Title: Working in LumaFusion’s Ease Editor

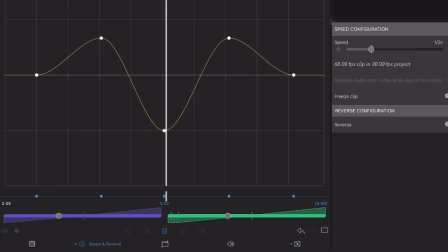[0:05]
With LumaFusion 5.0 comes the introduction of the Ease Editor,
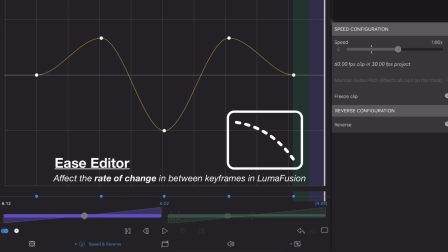[0:10]
the pro feature unlocking your ability to affect the rate of change in between any keyframes you set in LumaFusion.
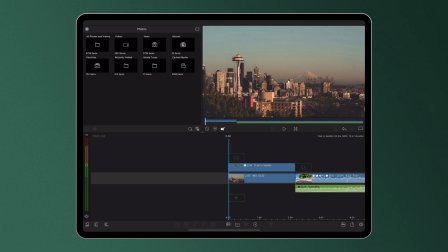[0:17]
For example, we know that by using keyframes in the Frame and Fit Editor,
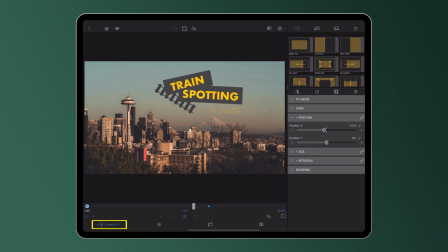[0:21]
we've always been able to easily animate the motion of a piece of media as it plays out.
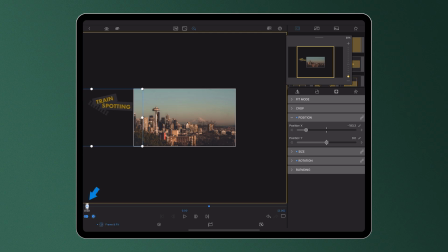[0:26]
Our title in this case moves from point A to point B at constant speed over a set number of frames.
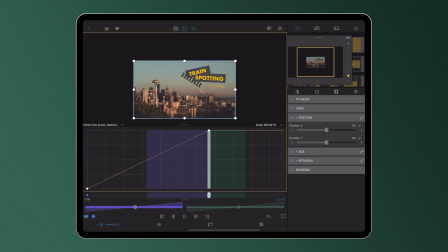[0:34]
But now, with the introduction of easing in LumaFusion, we can make this motion appear more natural and lifelike by adding gradual acceleration and deceleration into the motion of our clip as it travels between keyframes, taking away that harsh start and finish to our animation.
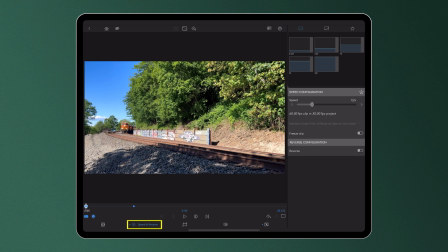[0:52]
Easing can also be applied in the Speed and Reverse Editor when we create a speed ramp, in this case changing the playback speed of the clip from half its normal
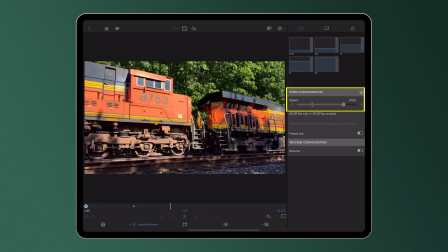[1:02]
speed to three times its speed from our first keyframe to our second.
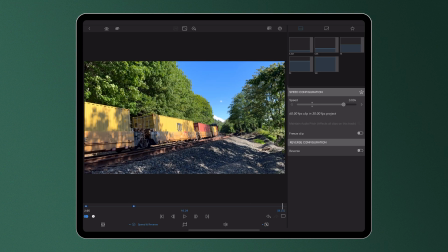[1:07]
Without the use of easing, the speed would change in a linear fashion, increasing at the same rate with each frame between the set points.
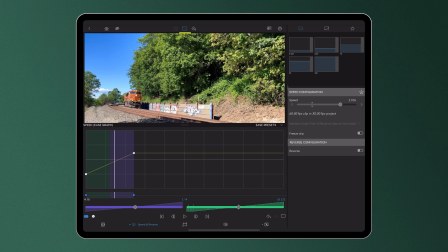[1:16]
However, when we introduce easing into the mix, we can smooth out the edges of our ramp, which not only creates fluid transitions between the different speeds, but also gives us, as editors, more control over how our media plays out on screen.
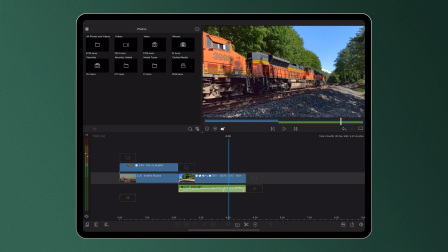[1:32]
Easing can also be utilised when we're working with audio, say, for example, altering the volume of our media. You can see here that to accompany this silent video clip, I've added a sound effect of a moving train.
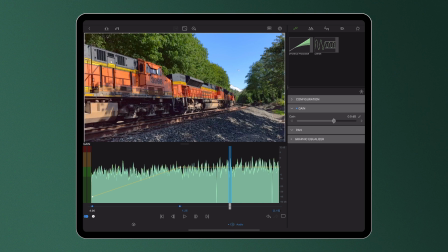[1:44]
Using keyframes, I've increased the volume of the audio as the train comes around the corner and gets closer to the audience.
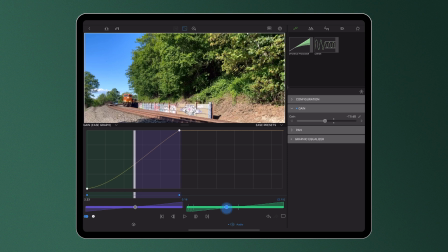[1:52]
By easing the audio out of the first set point and into the second, I'm altering the rate at which my volume changes between the two set points, making the increase in volume more fluid and realistic.
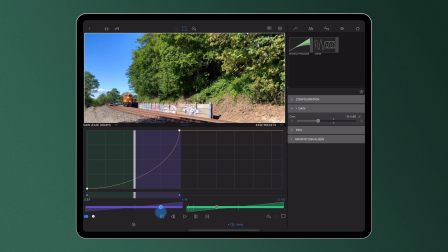[2:05]
In this example here, I'm gradually increasing the volume and then shooting it up quickly as the train goes past the camera.
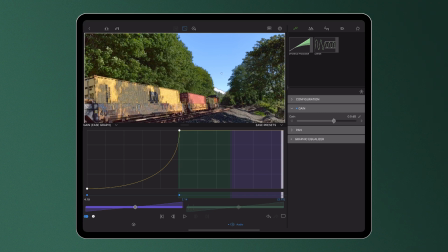[2:17]
So we can see that the ability to alter the rate of change between two set points on a clip, whether it's a clip's motion,
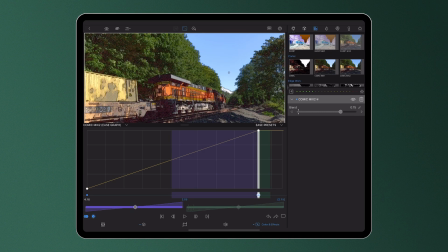[2:25]
speed, volume, or in this case, color and effects,
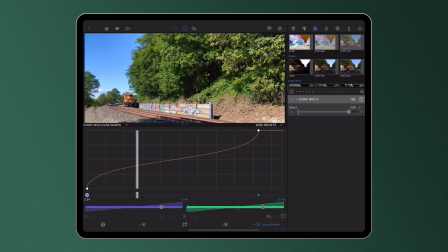[2:28]
gives us as editors a huge amount of control over our edits and how our story unfolds.
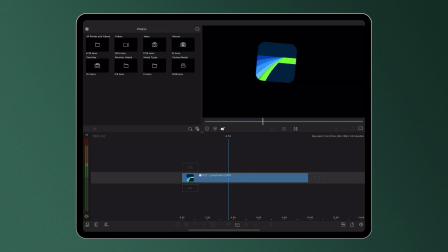[2:35]
To get started and add easing to your clips in LumaFusion 5.0, tap the Ease Editor icon at the top of the preview.
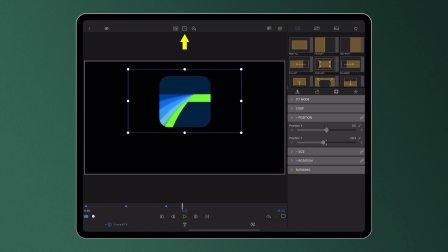[2:42]
You'll be prompted to unlock this feature with a one-time in-app purchase. We'll also get access to speed ramping and enhanced keyframing with Bezier curves.
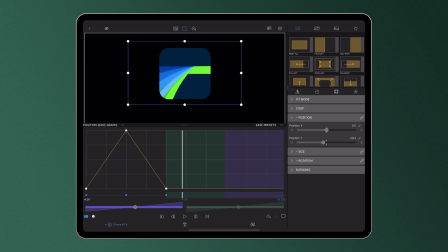[2:52]
With the Ease Graph open, place your playhead on or between your keyframes and use the sliders
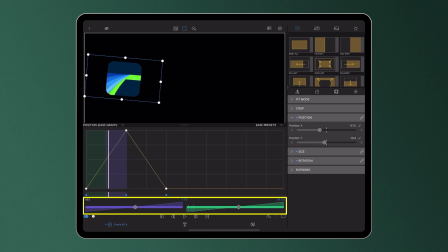[2:58]
beneath the graph to control the ease in and out for the highlighted areas. The purple slider controls the easing behavior into a keyframe, and the green slider controls the behavior out of a keyframe.
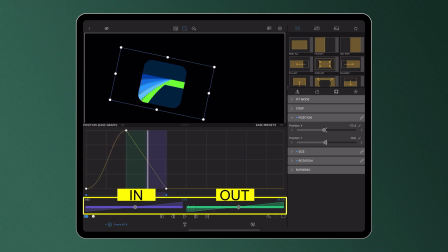[3:12]
For faster rate of change closer to a keyframe, move a slider to the right. For a slower rate of change, move a slider to the left. Move the position of a keyframe by long pressing and dragging left or right,
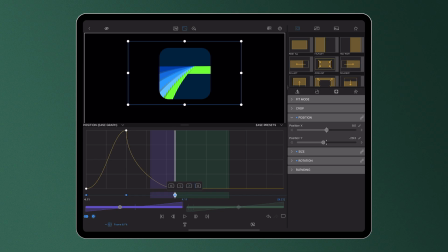[3:27]
or use these nudge icons to jump either 1 or 10 frames at a time up to the next keyframe in either direction. If you'd like to hold a value till your playhead reaches the next keyframe, simply move the green slider entirely to the left.
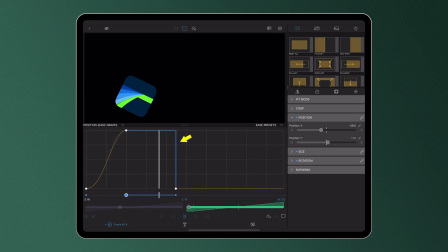[3:43]
The yellow line in the ease graph will turn blue. This indicates a hold, creating a sudden change at the following keyframe. We can see that here in the ease graph, each keyframe is alternately represented at the bottom and top of the graph,
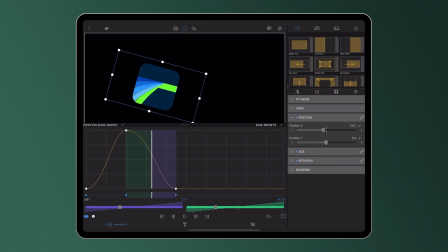[3:59]
so we're able to have a clear view of the easing in and out of each keyframe. However, for a clearer look at how the rates of change differ between the keyframes in your clip, head to the velocity graph.